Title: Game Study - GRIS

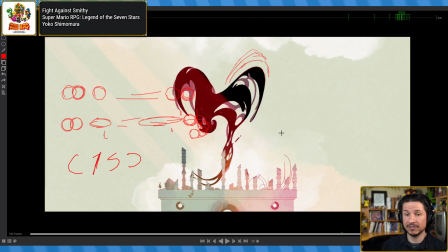[28:40]
But what a lot of people don't realize, and this is something that took me forever to learn when I was an animation student, is that
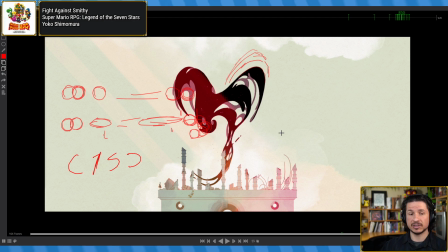[28:52]
curves have weight to them. And I've talked about this in previous streams before, but it's very much worth mentioning because it is one of the things that I still see a lot of people have problems with, is that within one curve,
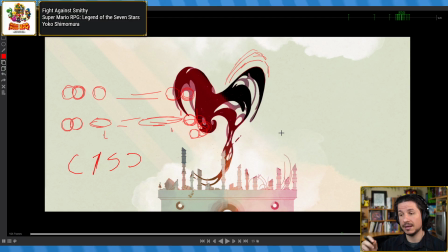[29:10]
you can make all sorts of curves and you can make animation within that. So for example, you take a C shape. That's kind of, or just a typical arc. That's kind of a C shape. So we do an arc. Whoop. There we go. Okay, let's make another arc a little bit smaller.
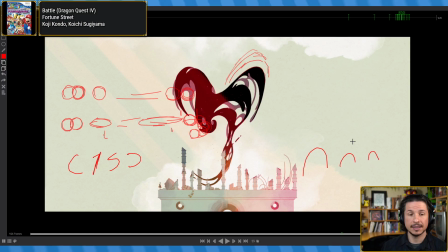[29:28]
Okay, another arc. Okay. What I'm doing is I am creating arcs, but the weight of the arc is the same. Now, what is the weight of the arc? The weight of the arc is where the arc is favoring.
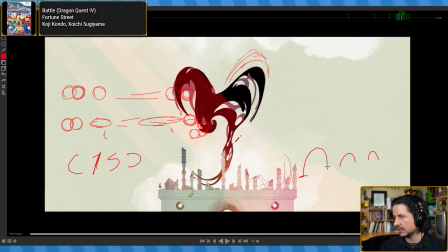[29:48]
So if you basically look at the ends of the arc and then the peak, the very peak of the arc, you'll notice that it's right in the center. Here, well, it's a little bit more to the right, but still in the center.
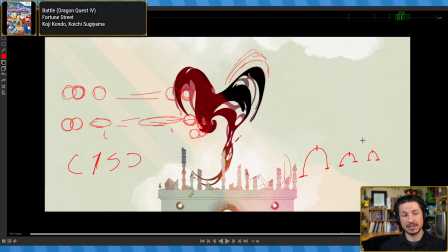[30:02]
Here, still in the center. it's very much in the center every time. This is what lots of people tend to do by default. They put the weight of the arc in the center, which makes these very nice clean arcs, but it gets very boring very quickly.
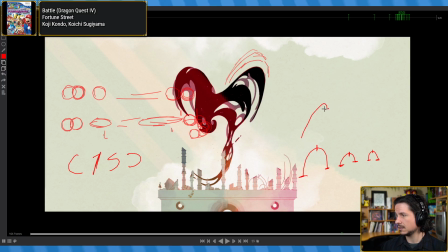[30:16]
You could have an arc that's like this. If you look at the peak, it's over here. That's very much weighted one way more than the other.
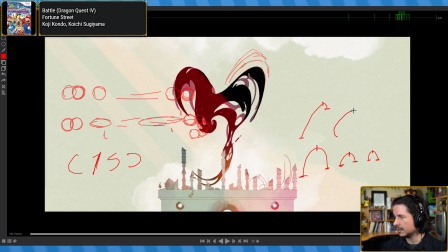[30:30]
And what you can do is you can play with 2 points that are the same, so here and here, keep that relationship the same, but by playing with the weight of the arc,
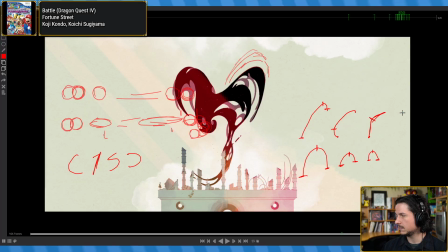[30:47]
you can change the entire feeling of it. So the points stay the same, but the arc changes. And this is what they're doing with the wing here. If you look at the wing, as it comes up, look at the arcs that it's creating.
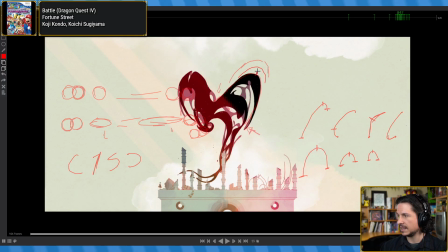[31:05]
It starts off with this very centered peak right here.
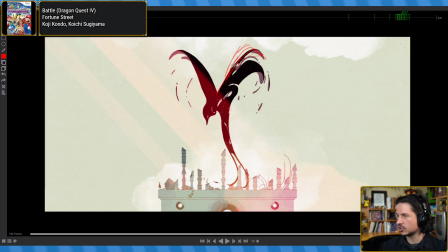[31:11]
But by the end, we get this straight line that just curves a little bit at the end and then evolves into almost a straight.
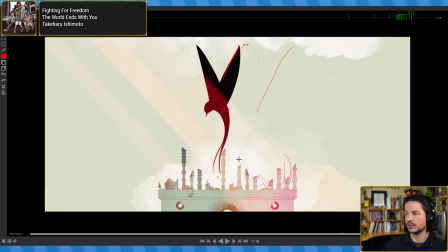[31:25]
Well, actually, it is a straight right here. Very close to a straight. So they're using that concept to make the wing open up and flare out in this beautiful way.
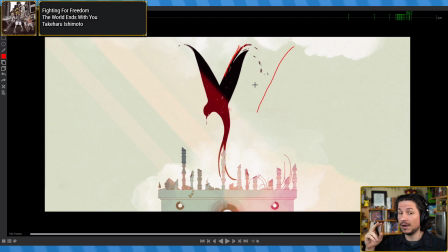[31:39]
But for the majority of it, it's staying in the same arc. It doesn't need a reversal. It doesn't need to change direction or turn into an S shape or anything like that. It's just slowly straightening, but not in a boring way.
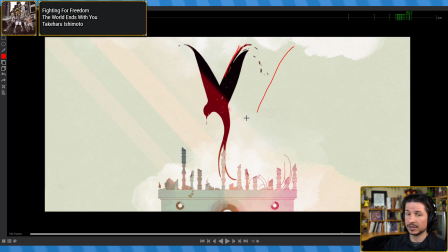[31:54]
So it's a very important concept to keep in mind, and it applies to anything. You can apply that to your character's spine. You can apply that to the entire line of action in a character. It can really make your animations much more dynamic.
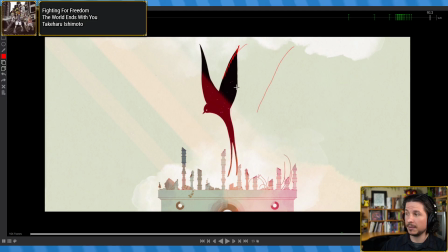[32:14]
Now here again we get this big, what we would normally consider a pop if I was looking at this like, oh, just framing through. Yeah, that's definitely a pop. Look at how big the spacing is. Yeah, but you look at it at speed. Again, the important thing, always look at your animation at speed. Definitely doesn't feel like a pop.
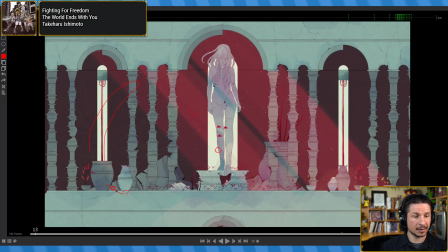[32:32]
It just feels so powerful. And okay, so the program I'm using is Keyframe MP Pro. I don't think my notes are working, but there's a command for it. It is player, I think. Yeah.